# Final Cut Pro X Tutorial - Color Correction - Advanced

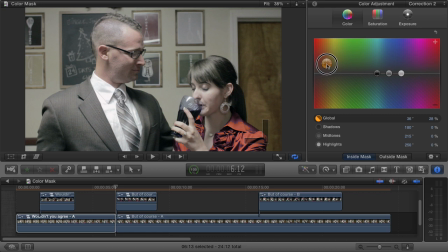Now, as you can see, it's not perfect. We'd need to spend a lot of time to pull a really, really good color mask if we're going to do color replacement like this. And also, if you push it too far, it's going to look really fake. But it can be done if you really want to put in the time to do it.
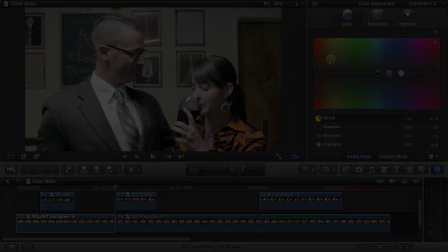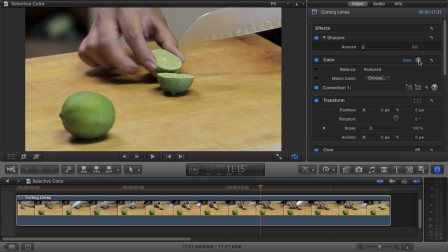Okay, now we're going to combine the techniques that we've learned to create an effect that's often called selective coloring. This was used to great effect in movies like Pleasantville and Sin City. And one of my recent favorites, the Rome episode of Anthony Bourdain's No Reservations on the Travel Channel.
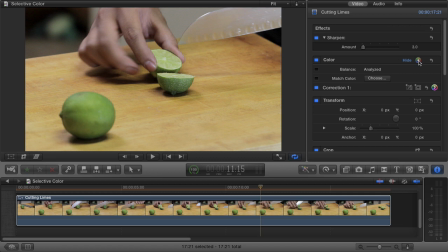In this example, we're going to use masks to select just the green limes on this cutting board, and then we'll desaturate everything else. So basically, our frame will be all black and white, except for the green lime. The dramatic difference between the colored lime and the black and white surroundings will really draw the viewer's eye to the subject.
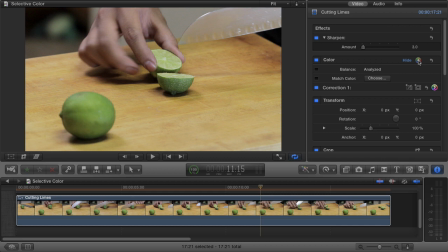Now, I really want to reiterate what I said earlier in the color mask portion of this tutorial. The more different your subject's color is from the rest of the frame, especially the parts of the frame immediately around it, the easier it will be to pull a good mask. This is a much bigger deal for selective coloring because of just how dramatic we're shifting the colors.
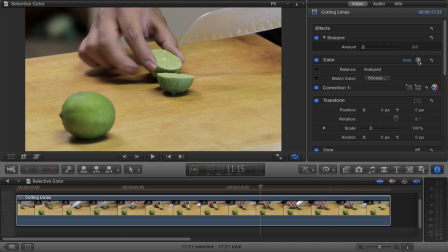Any imperfections in our mask will be very, very apparent against black and white. That's why I shot this scene with a green lime on the brown cutting board, to make it as easy as possible for me to pull a good mask. So in the inspector, next to color, click on the rainbow colored plus icon.
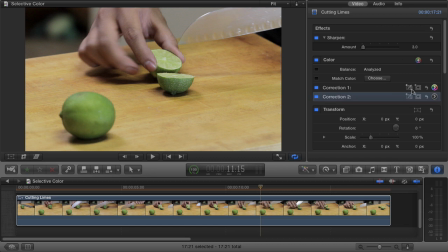We now have correction 2. Next to correction 2, click on the eyedropper icon so that we can pull a color mask. We'll use the eyedropper to pull our color mask. We'll grab some color from the inside of the lime using the eyedropper.
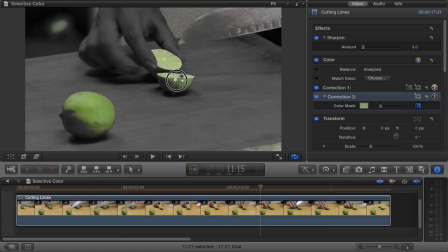Now, we'll hold the Shift key, and we'll also add some green from the outside of the lime as well.
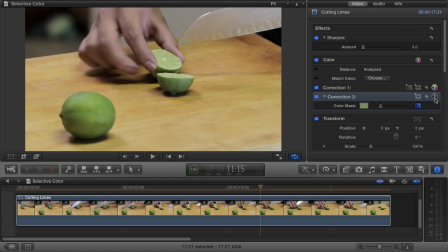Our mask is pretty good on the limes. So now, click on the right-facing arrow next to Correction 2, and open the Saturation tab. At the bottom, click on Outside Mask, because our mask is on the limes, and we want to desaturate everything that is outside of that.
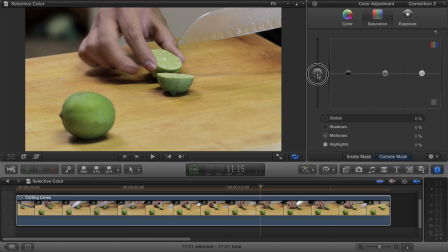So click on Outside Mask, and drag the global saturation puck all the way down. Pretty cool, right? However, in the top left corner over here, you can see something in the background that was also part of our color mask because it was the same shade of green as the limes. We can't remove it from the color mask because it's the same color. So what do?
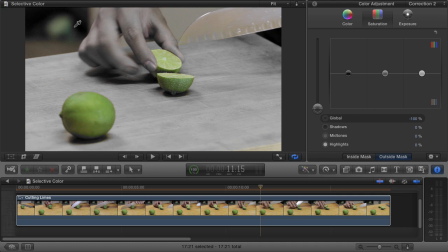We combine our color mask with a shape mask. So click on the arrow in the top left corner to get back to the inspector. Now, next to correction 2, click on the circle icon to get a shape mask. As you can see, as I drag the shape mask around, the color mask is still applied, but only within the shape mask.
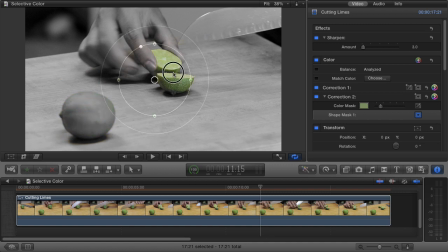You can use a shape mask to limit the area in which a color mask gets applied, and that is very powerful. So now I'm going to take my shape mask, I'm going to make it square, I'm going to remove the vignette, and I'm going to resize and position it over the cutting board so that it only contains the limes.
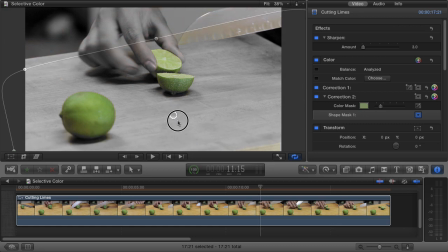Now, that green blob in the background is no longer in our mask, it's desaturated too. To really emphasize this effect, you can go back to the color board, go to the exposure tab, click on outside mask,
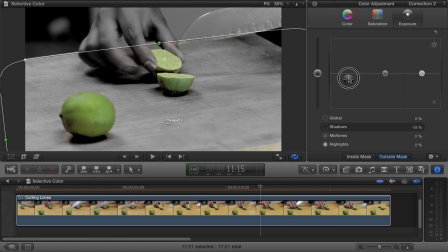and add more contrast to the black and white areas by bringing down the shadows and bringing up the highlights.
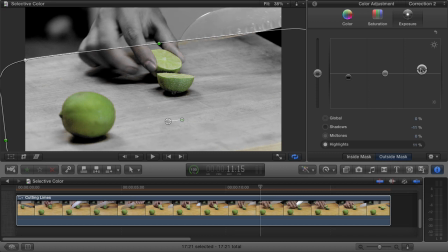That little extra bit of contrast adds a lot of drama to the image. So now let's play it back.
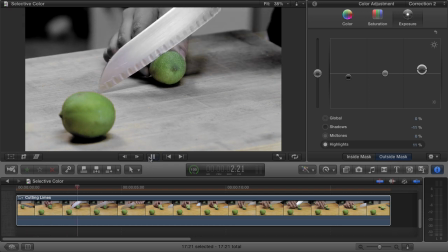Our mask could definitely use a little bit more refinement, especially with the reflections on the knife, but still, you get the idea of what we're trying to achieve, and I like it.